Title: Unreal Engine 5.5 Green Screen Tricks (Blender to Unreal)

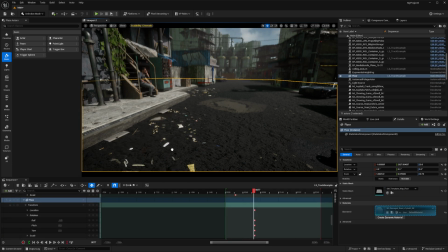Details like drain caps and accumulated dirt can go a long way to blend your ground in with the environment around it, and you can really see the environment coming to life.
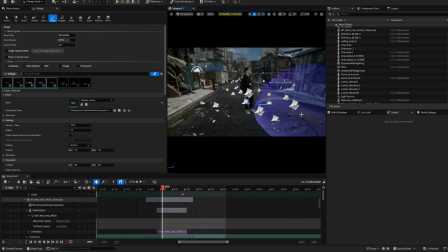It's also not a bad idea to bring in some actual asphalt debris with geometry and scatter that across the ground using a foliage tool so it all doesn't look so painted on.
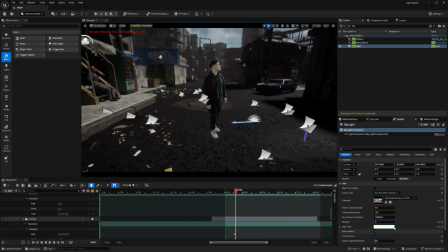As far as building atmosphere, I'm just using a directional light for the sun, a skylight,
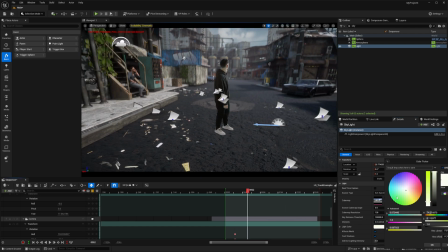an exponential height fog, sky atmosphere, atmospheric fog, and volumetric clouds, pretty standard.
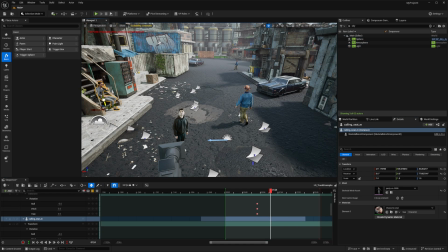And I'm just constantly toying with the settings on those to get them to feel somewhat more realistic and match our footage.
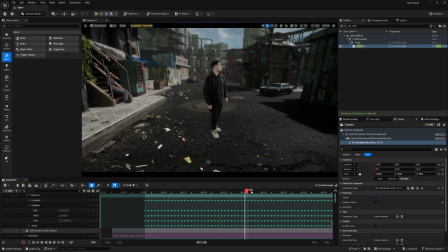I noticed there were some frames that felt a little janky, like the track was kind of messed up,
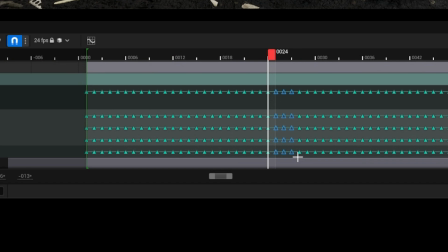so sometimes a good way to handle that is to honestly just go ahead and delete a few frames from your camera's transform keyframes.
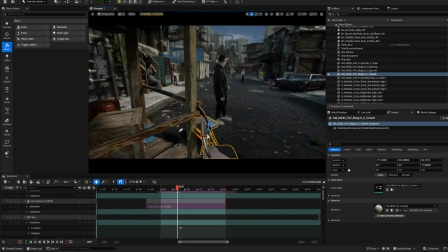I'm also going to add a foreground object because I need something to motivate like that changing light on my face.
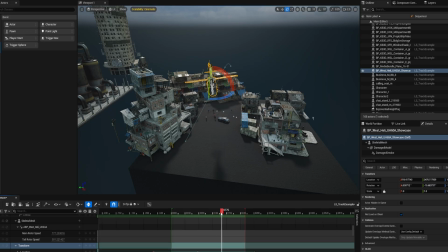I also turned around in the take that I did, so I added a helicopter to motivate the random acting, because I did not plan that out ahead of time.
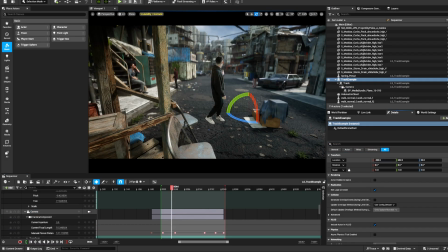So it's time to export our footage, and there's a few considerations that you should take beforehand. First, make sure that you hide your media bundle blueprint before your final render.
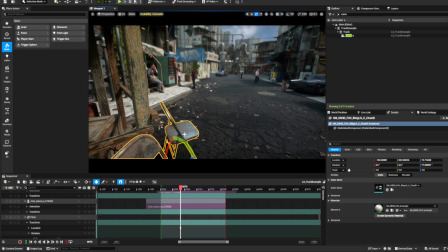Next, to give us more flexibility with our color depth and compositing, it's a good idea to create an OCIO config to export our footage in ACES.
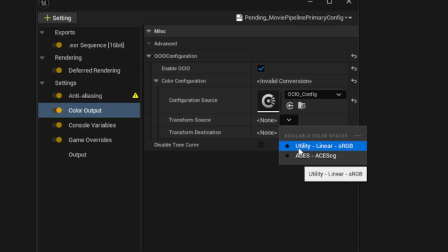There's a lot of tutorials out there on this, so I won't waste your time. And these are the settings I usually use when I'm exporting through the movie render queue.
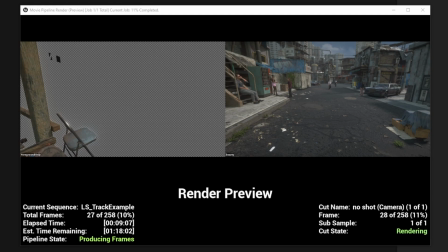In this instance, I have a foreground object that I want to render separately with an alpha channel. If anyone's interested enough, I'll definitely make an additional video breaking down the movie render queue and the graph and how to export foreground
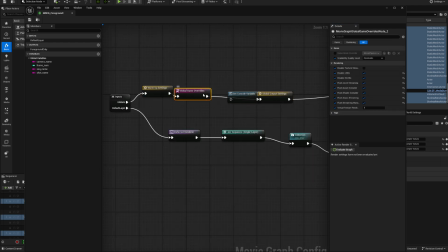elements separately with an alpha channel so you can sandwich your keyed green screen footage in between your backplate and your foreground elements.
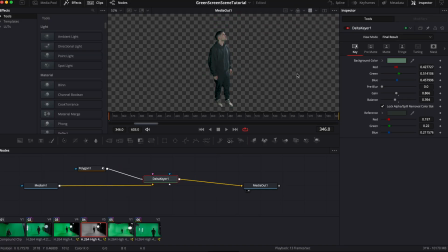Great, so now that we've rendered out the background and the foreground elements, I'm gonna take these EXR sequences over to DaVinci Resolve for some compositing. You can use pretty much any NLE for editing you want, but I like to use DaVinci Resolve these days. I'm just gonna run my original footage through a Delta Keyer node.
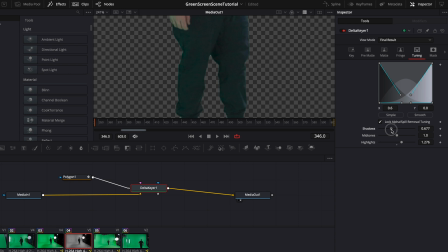I'm just doing typical green screen stuff here, using threshold to really dial in the range of green we want to key, eroding it to pull back on our fringe, using fringe control to make the fringe look nice,
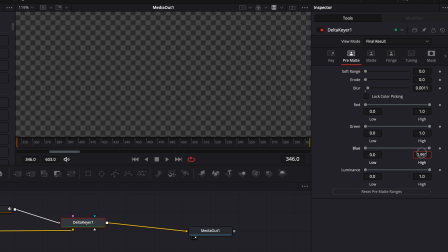and overall just trying to tune it to remove the spill and try to get the key as clean as possible.
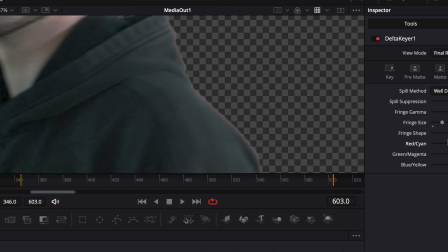Whether you're using Delta Keyer or something like Keylight in After Effects, it's worth getting familiar with these tools because they're pretty standard for most keying workflows.
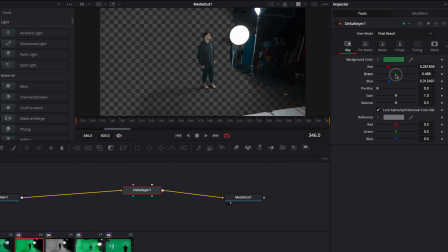And I'm sure a lot of you have thought before, hey, maybe I can key a shadow and then just never tried it. Yes, you can totally key a shadow.
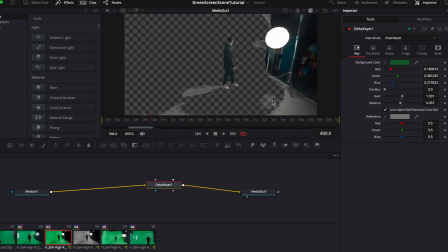I did it here. The trick, at least in DaVinci Resolve, is to key the area directly around the shadow and then invert that and then make everything dark using a brightness node. You want it completely black. And then later we're gonna drop the opacity, but the secret sauce in DaVinci Resolve is after your Delta Keyer, use matte control and then noise reduction in that order.
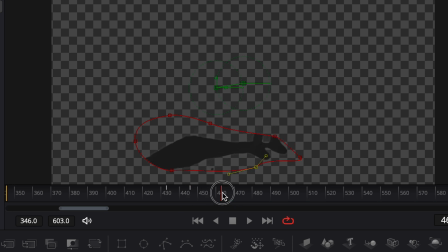I masked out just the area of interest, basically the bottom of the feet and the shadow itself. And I also gave that a feather with a little bit of a fall off using a mask.
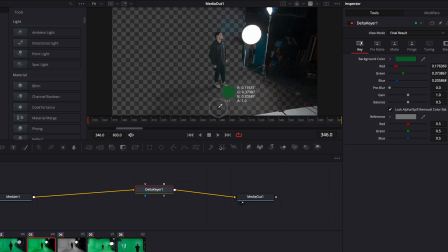Shadows can be tricky to key, but if you really dial in the threshold, you're able to pinpoint that exact range of green.
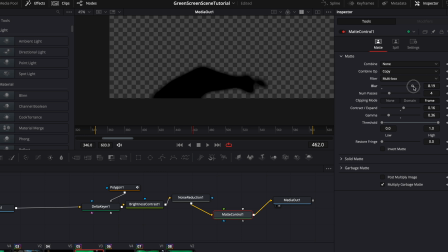And then with matte control and denoise, you can get a pretty convincing shadow.
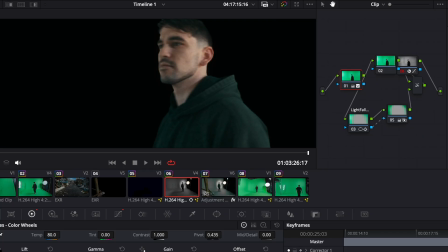Lastly, I'm just trying to split the difference between my foreground and my background to try to get the black points to match the best I can.
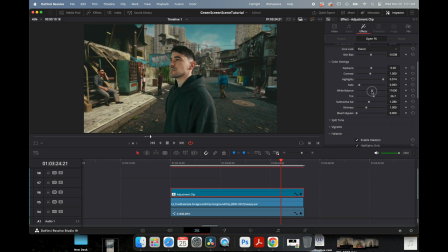And then to really make it all blend, I'm just gonna add an adjustment layer over everything.
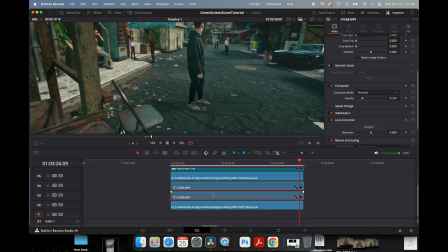You can add film emulation on this layer, you can add some noise or grain, you can give it all a master color, really anything that's gonna tie all your footage together.
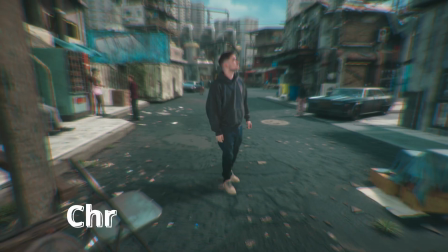Things like aperture diffraction, chromatic aberration, halation, bloom,
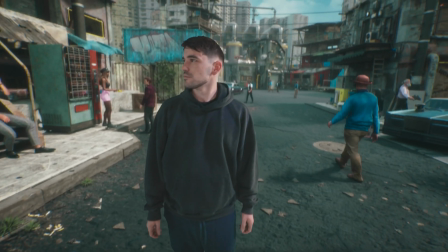even a little bit of extra camera shake added can go a really long way to tying your footage into that backlight and really making it feel cohesive.
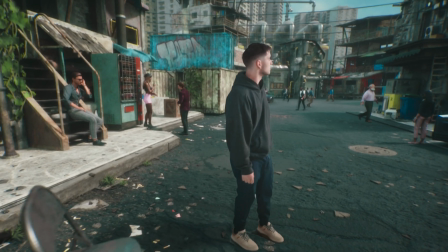If this video helped you out at all, feel free to subscribe. If not, it's all good. I'm gonna keep pumping out content for you guys so that you can do some cool stuff because I believe in you.
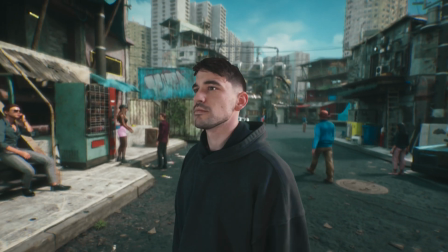Peace.